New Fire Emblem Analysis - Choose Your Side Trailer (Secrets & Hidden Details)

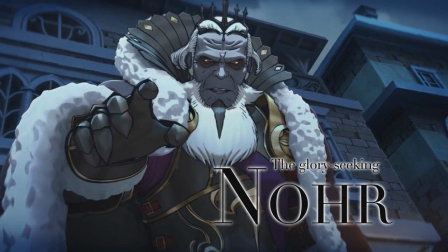The incredible thing, though, is that this man survives, since Garen says, "I'll let you live to do my bidding." At least, we think he survived. Could it be possible that he sacrificed himself to save his son? And in this moment of tragedy, Garen takes a very young Kamui into his service.
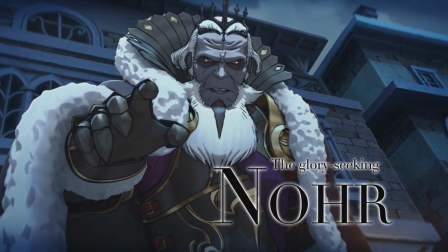It would explain why he's reaching toward the camera in the cutscene, something that's often done to involve the player, but not show him or her. However, if this isn't the case, just what is Garen reaching for? Later on, we get an overhead look at what is likely Nohr's capital city.
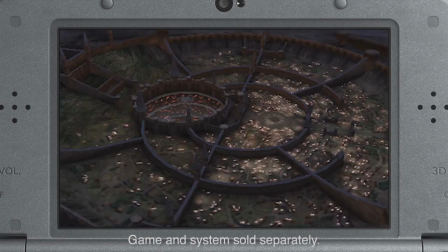It is positively massive with a series of walls all around. The land itself is very dark and overcast, giving off an oppressive feeling that truly feels at odds with Hoshido's capital. But the most telling thing about this layout is the walls. It indicates an extremely class-based society.
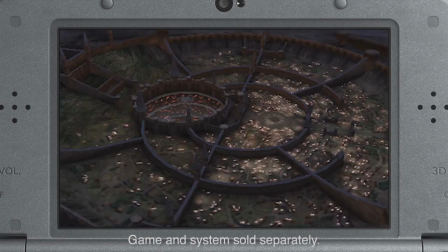Just looking from above, we can see much of the outer ring seems dedicated to farmlands, while the right side and interior rings are condensed with housing and likely a poorer class.
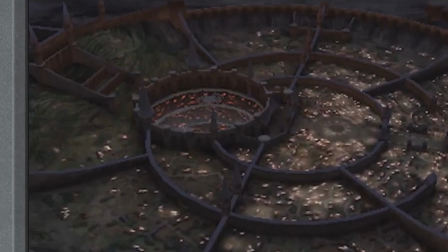Uniquely, the center circle is where the castle should be, but it actually goes deeper into the ground.
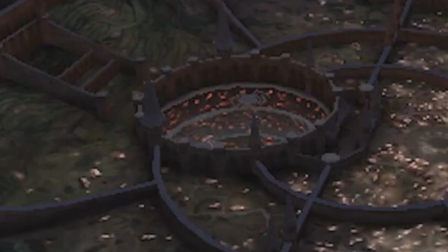It's difficult to see exactly, but could this be an inverted structure? Or is it something else entirely there?
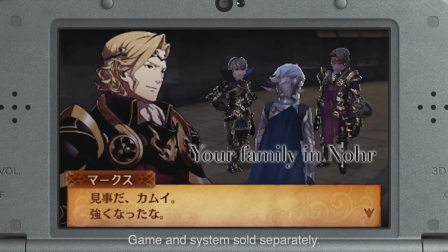We then get a conversation between Kamui and Marx, though we're not sure where in Nohr this is taking place. But Marx is impressed with the player, commenting, "Good work, you've become strong." This is likely after a very early mission when players are still getting introduced to the game.
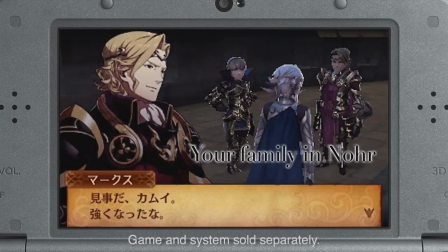Unfortunately, we don't have a name for the third character, though we do see more of him as the trailer continues.
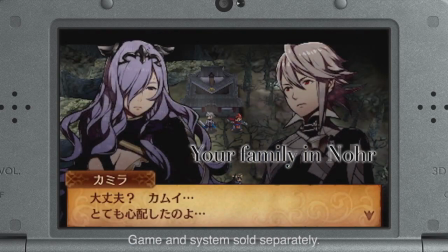Instead, the next major character we meet is Camilla. She's talking with Kamui outside of a Hoshido building that was likely just captured. She says that she was worried about him. Could she be the Nohr equivalent of Hinoka?
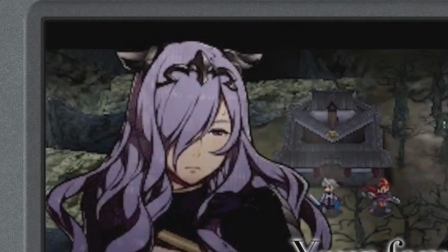Or is she part of the royal family too? After all, she is wearing a dragon head-shaped tiara that closely resembles the one on Marx's shield.
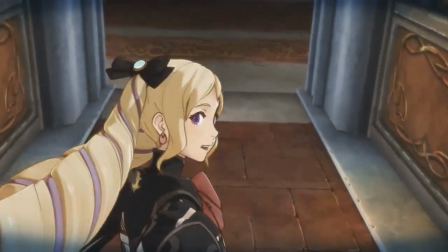Next is a cutscene of a little girl pulling the player along.
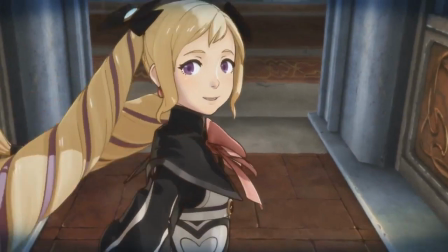She calls out to us as Big Brother, so she's likely part of the royal family as well, and definitely the Nohr counterpart to Sakura.
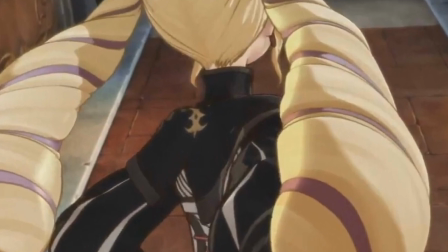We can also see that she's wearing Nohr's crest on the back of her dress. But what is it that she wants to show?
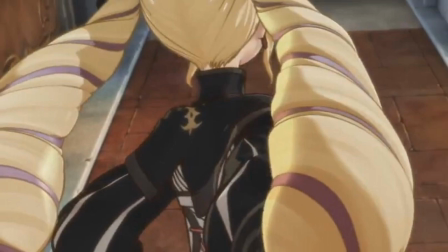Is this part of the game's opening cutscene? We really don't know, as the sequence is incredibly short.
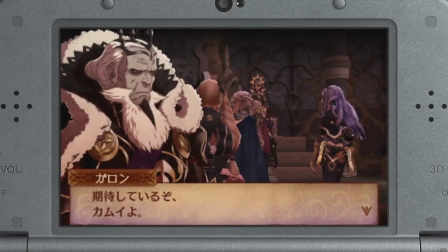But then there's the scene where Kamui stands before Garen.
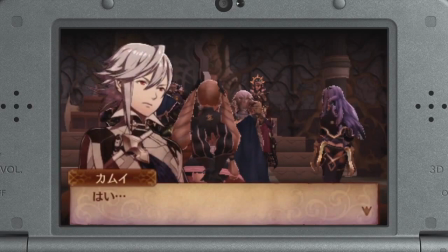Along with the old king are Camilla, your surrogate sister, Marx, and the man that was standing next to Marx before.
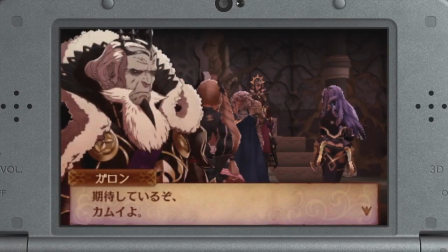Garen states that he expects great things from the player, who just responds with a yes sir before leaving.
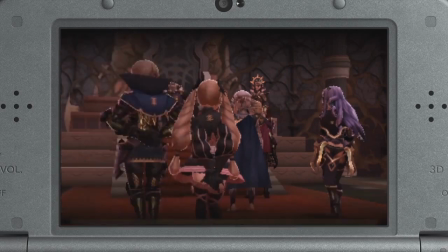Once again, the Nohr throne gives off a much darker vibe than the one in Hoshido. But more importantly, could this be the scene that sends Kamui to the other country?
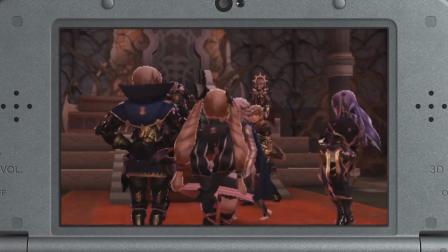Is it an infiltration mission where he's found out and learns of his true family?
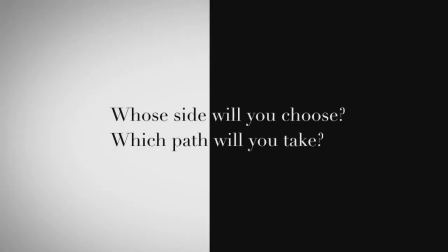It's then time for the key moment of the game where the player must decide between Hoshido and Nohr.
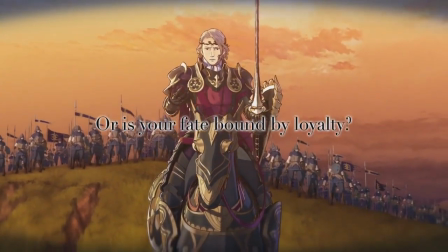News has come out stating that this moment doesn't occur until Chapter 6, so this likely means that you'll have three chapters with each side beforehand so you can have a better sense of who these characters are.
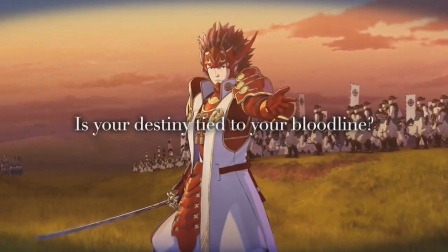The staging of the scene is also quite classic, with Kamui standing in the center while Ryoma is calling to him from the right, and Marx does the same from the left.
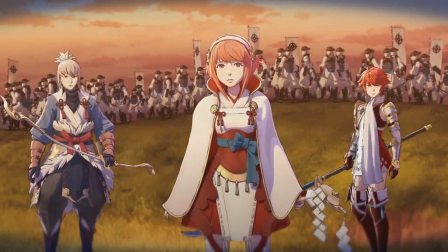Both are essentially saying to join their side. And to emphasize the stakes further, the other characters are shown as well. Sakura, who appears to be a cleric, a lance-wielding Hisoka, and a new character who's an archer.
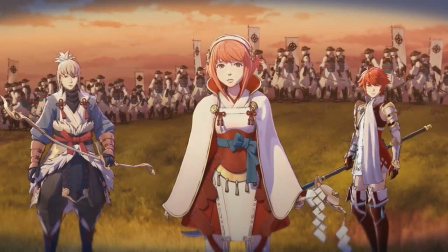This may be the Takumi that was referred to earlier during the urgent message. Sakura even calls you brother as they await your decision.
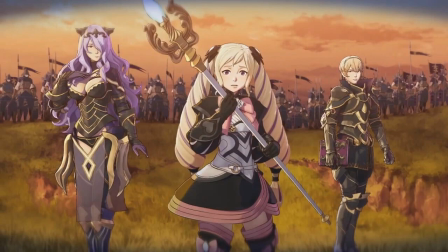On the Nohr side is your sister, who could also be a cleric, Camilla, who's not holding a weapon, and the young man we've seen several times now.
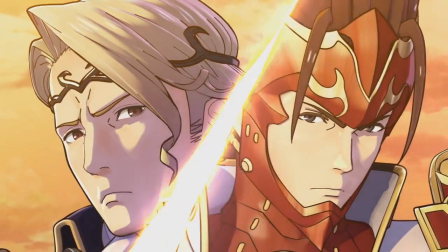He's holding a tome, making him a mage. The final scene before the choice shows what the stakes will be as every character flashes across the screen.
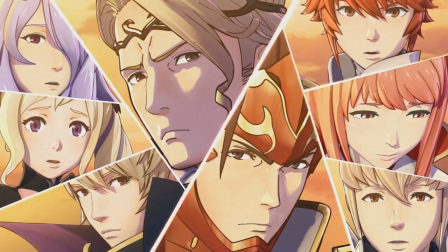But what's vaguely amusing is that despite all of the obvious differences between Nohr and Hoshido, the four characters on either side seem to match their counterpart's story role on the other side almost perfectly. The new Fire Emblem is going for a sense of symmetry that not only makes the choice tougher,
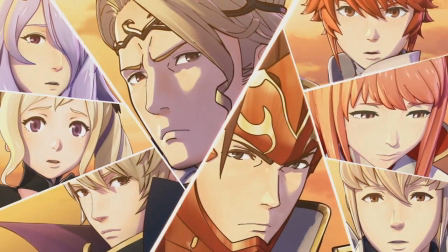but clearly shows that neither side is inherently evil, Garen likely being the exception, of course. But it will make for a unique game where you could even feel bad for killing enemy units.